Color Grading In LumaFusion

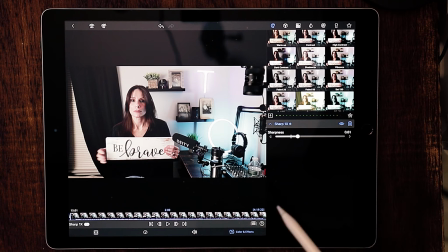4:08 So let's say it's all too much, you're very confused by it, you don't know what to do, but you just want to throw a quick, beautiful color on your image.
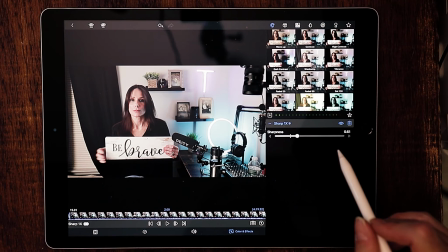4:17 I really like my second light died. I forgot where I was. Oh, okay. So if you want to throw just a pop of color onto your footage, I really like the look of this vibrance.
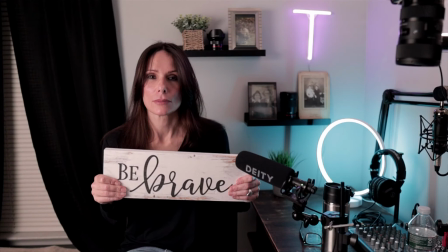4:28 Let's go ahead and tap that. And look how much that added to the footage. I think that really brightened up the image. It added a nice pop of color.
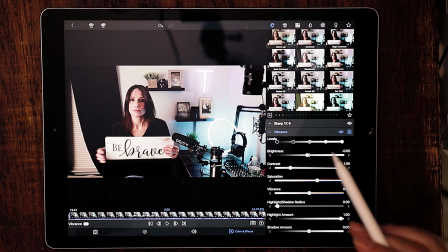4:39 So I really like that option. If you're unsure what to do, always go with vibrance. And even though you pick vibrance, you're still able to go in here and dial down any colors or saturation or vibrance. You can use your vibrance as a starting off point and just tweak it from there.
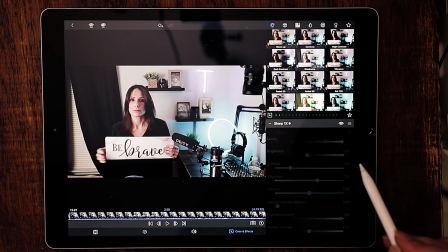4:58 But being that this is a color grading tutorial, we're going to get rid of that. And what we're going to do is tap on the original option.
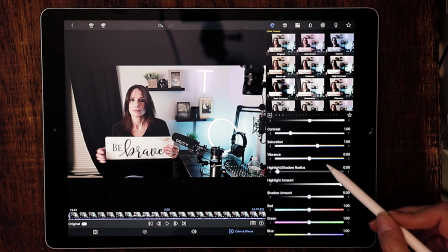5:06 That's going to drop down this entire window. This is going to give us control over this image. Everything that we want to tweak in this image, we can do with these different sliders.
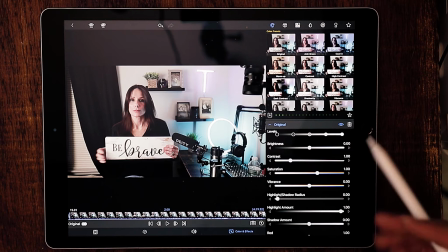5:17 We're limited here, but like I said, LumaFusion has its handicaps, but it's only $30, so it's really good for what it is. Now, the first thing that we want to begin to do is work with this level slider right here.
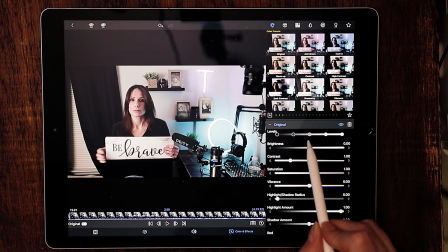5:31 This is going to allow us to manipulate our midtones, our shadows, and our highlights. So the midtones is always the very first thing that you want to do.
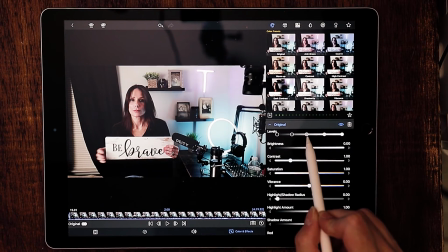5:43 You want to fool around with this until you get to an area of where you think your colors look the best.
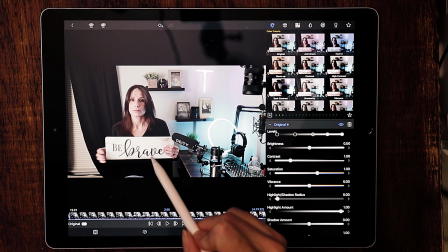5:52 And by that, I'm using the sign as a reference.
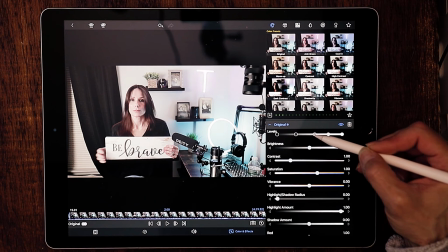5:56 So I'm going to pull that up until I see my whites are white or down. Sometimes it's different depending on the where you are, if you're inside or outside.
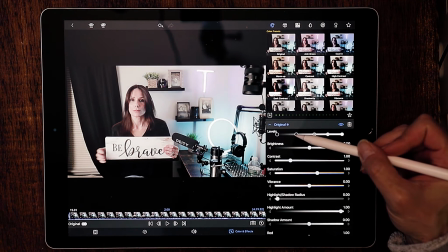6:11 And now what we want to do is manipulate the shadows, because now I'm looking to get those blacks black.
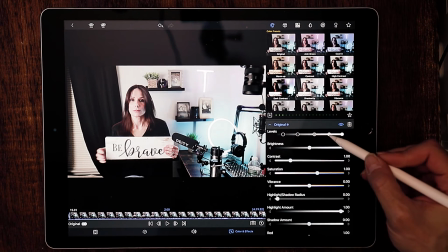6:23 Okay, now I'm going to fool around with the highlights again. Just getting that image. I don't want it artificially bright. I just want it to be a little closer to the color where it should be.
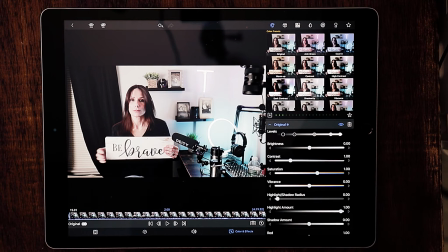6:41 And I think that looks really good. So being that my camera was properly exposed, my white balance was set, I actually didn't have to move that around too much. But once we begin to add in colors and add in contrast and saturation, and we drop in a LUT, we might have to go back and tweak that a little bit more.
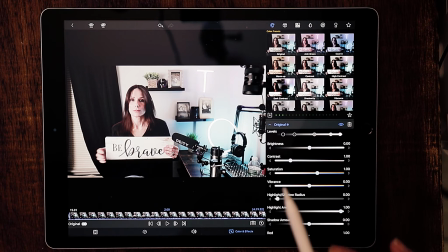7:00 So it's never really finished until it's absolutely perfect.
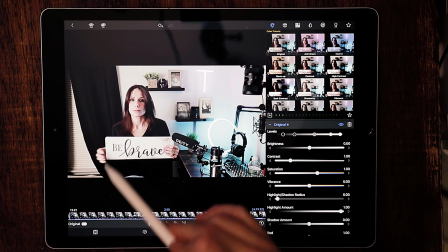7:04 So now as we finish that component, I want to take another look at this image and just see if I'm happy with the coloring.
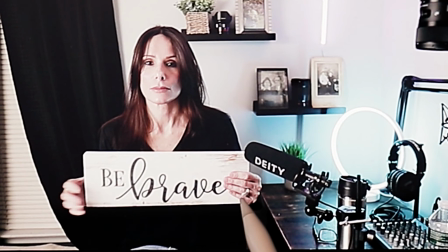7:12 And I can see in my hands, the skin tone is a little off. It's a little red. I'm a little red on the chest and on the apple of the cheeks, and it's not makeup. It just looks like it's artificially red. So I want to pull down the redness of my skin in this image.
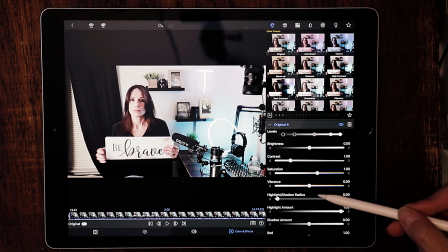7:27 So what we want to do is, oops, nope, not that. I want to go down here until we're down to the color slider.
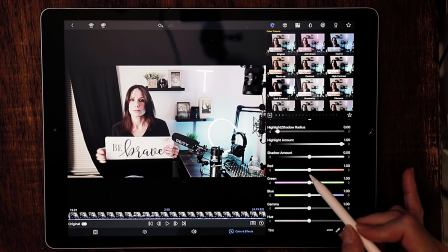7:36 So I want to pull the red out of here by introducing in the greens.
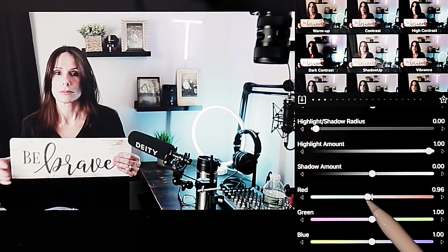7:41 So we're going to pull down red into the greens. Not too much, because I don't want to look sick. Maybe add in just a little bit. Now we just want to continue tweaking these until we find what we're happy with.
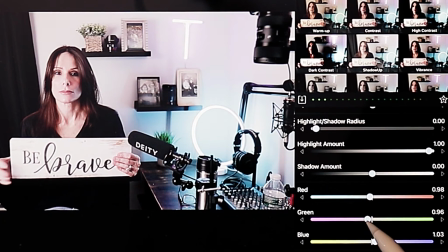Okay, I think that looks good.